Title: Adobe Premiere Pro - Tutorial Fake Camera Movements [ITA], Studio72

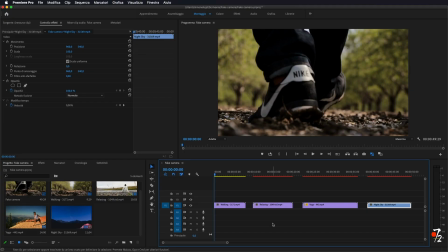0:21 Ciao a tutti, bentornati nel canale di Studio 72. Oggi andremo a vedere come realizzare un effetto di fake camera, ossia di movimento di camera su video statici. Prima di tutto però vi ricordo di iscrivervi al canale qualora non l'abbiate già fatto, ed ora passiamo al nostro tutorial.
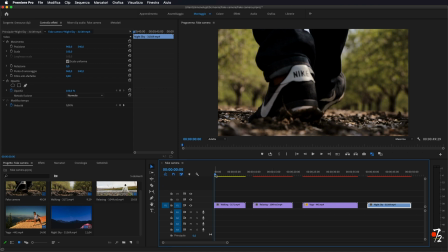0:42 Apriamo il nostro Premiere. Io ho importato queste quattro sequenze.
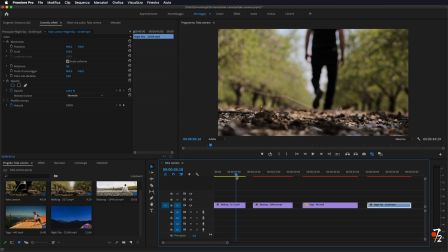0:46 Come potete vedere, la telecamera è fissa sia in questo che in questo.
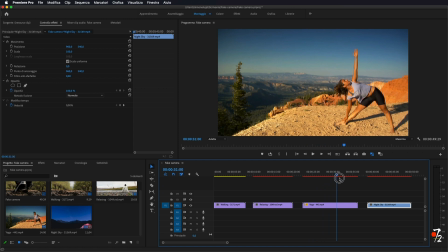0:56 Insomma, ho portato quattro sequenze dove, come potete ben vedere, la telecamera è fissa e c'è solo il soggetto che si muove, o tipo in questo caso che anch'esso sta fermo. Ovviamente sono tutti video che possono già andar bene così,
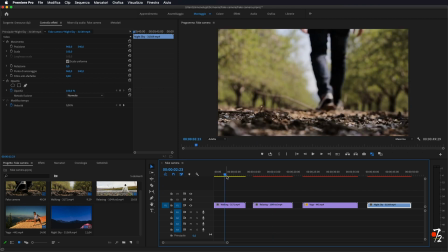1:13 ma se uno riuscisse a dargli un movimento di videocamera avrebbero maggior impatto anche visivo. Per farlo è molto semplice. Allora, prima di tutto andiamo a creare un nuovo livello di regolazione,
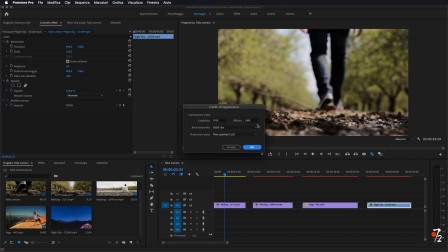1:33 1920x1080, oppure a seconda del vostro formato video che avete. Facciamo ok, lo prendiamo e lo andiamo a mettere sopra al nostro video.
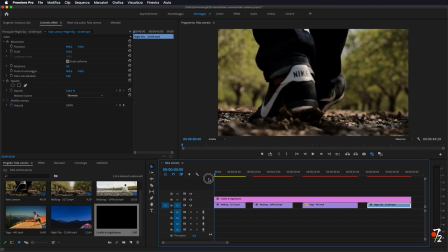1:44 Io nel mio caso lo metto sopra tutti e quattro. E cosa andiamo a fare? Praticamente andiamo a dargli l'effetto di ritaglio, ossia i famosi bordi neri sopra e sotto al video,
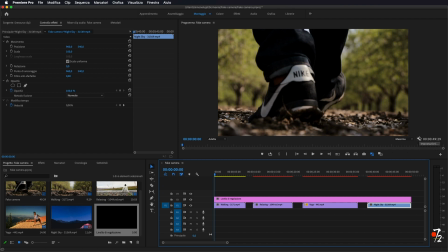1:57 in modo da avere più margine di movimento con il nostro video per andarlo ad animare. Quindi sul livello di regolazione andiamo a cercare in effetti ritaglia,
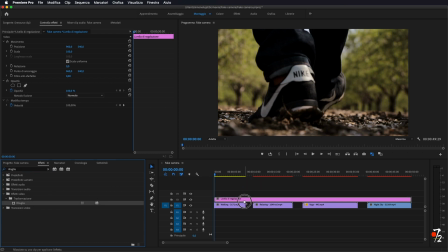2:13 lo prendiamo, lo portiamo appunto sul livello di regolazione e, come vedete qui, ci dà il nostro effetto nel pannello appunto di controllo. Quindi sul ritaglia gli andiamo a dire in alto tagliamelo di, io di solito faccio 10%,
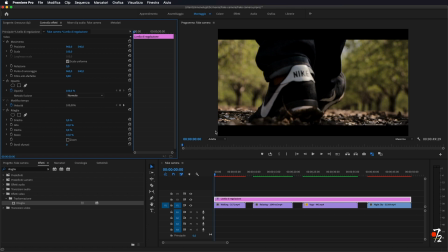2:32 e in basso idem, quindi portiamo a 10%, in modo da avere queste bande nere. E questo, se noi adesso andiamo a selezionare appunto il video principale, ci dà maggior possibilità di movimento senza che l'immagine vada fuori
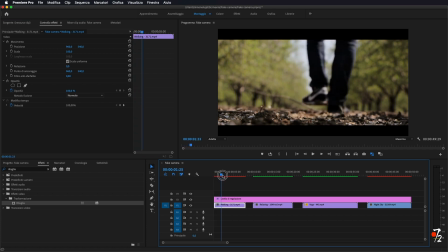2:52 dalla risoluzione del nostro video. Io in questo video praticamente voglio dargli un senso di movimento dal basso verso l'alto, perché come vedete qui la persona non è totalmente inquadrata, viene inquadrato soprattutto questa parte qui, quindi io voglio andare ad abbassare in modo da rendere in primo piano il soggetto e in secondo questo qua. Quindi per farlo cosa facciamo? Ci portiamo all'inizio della clip, andiamo a portare
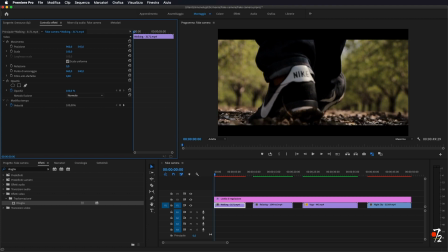3:28 il più in basso possibile senza andare a tagliare appunto le scarpe il punto iniziale, io direi più o meno in questo punto, e vado ad applicare il marcatore.
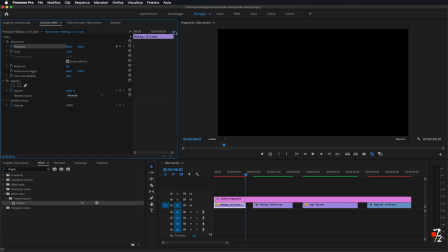3:39 Dopodiché mi porto alla fine della clip e vado ad abbassarmi,
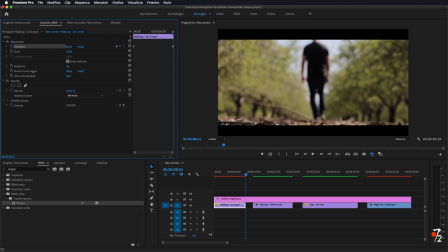3:48 stando attenti appunto a non andare troppo in basso, cioè guardate quando finisce la banda nera più o meno e vi fermate leggermente prima.
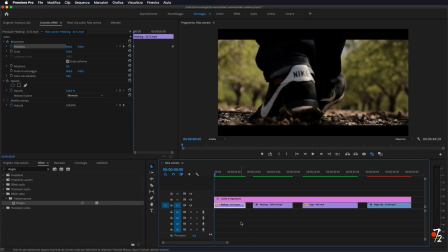3:58 In questo modo otteniamo un risultato di questo tipo.
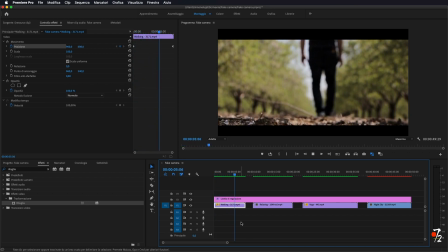4:01 Come vedete, la persona va avanti, la camera pian piano si alza e gli dà questo senso di movimento,
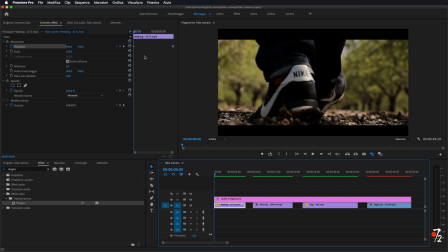4:09 che ovviamente è molto meglio di quello statico che c'era prima. Se noi andiamo a cancellare i nostri marcatori 1 e 2, li andiamo a togliere, vedete,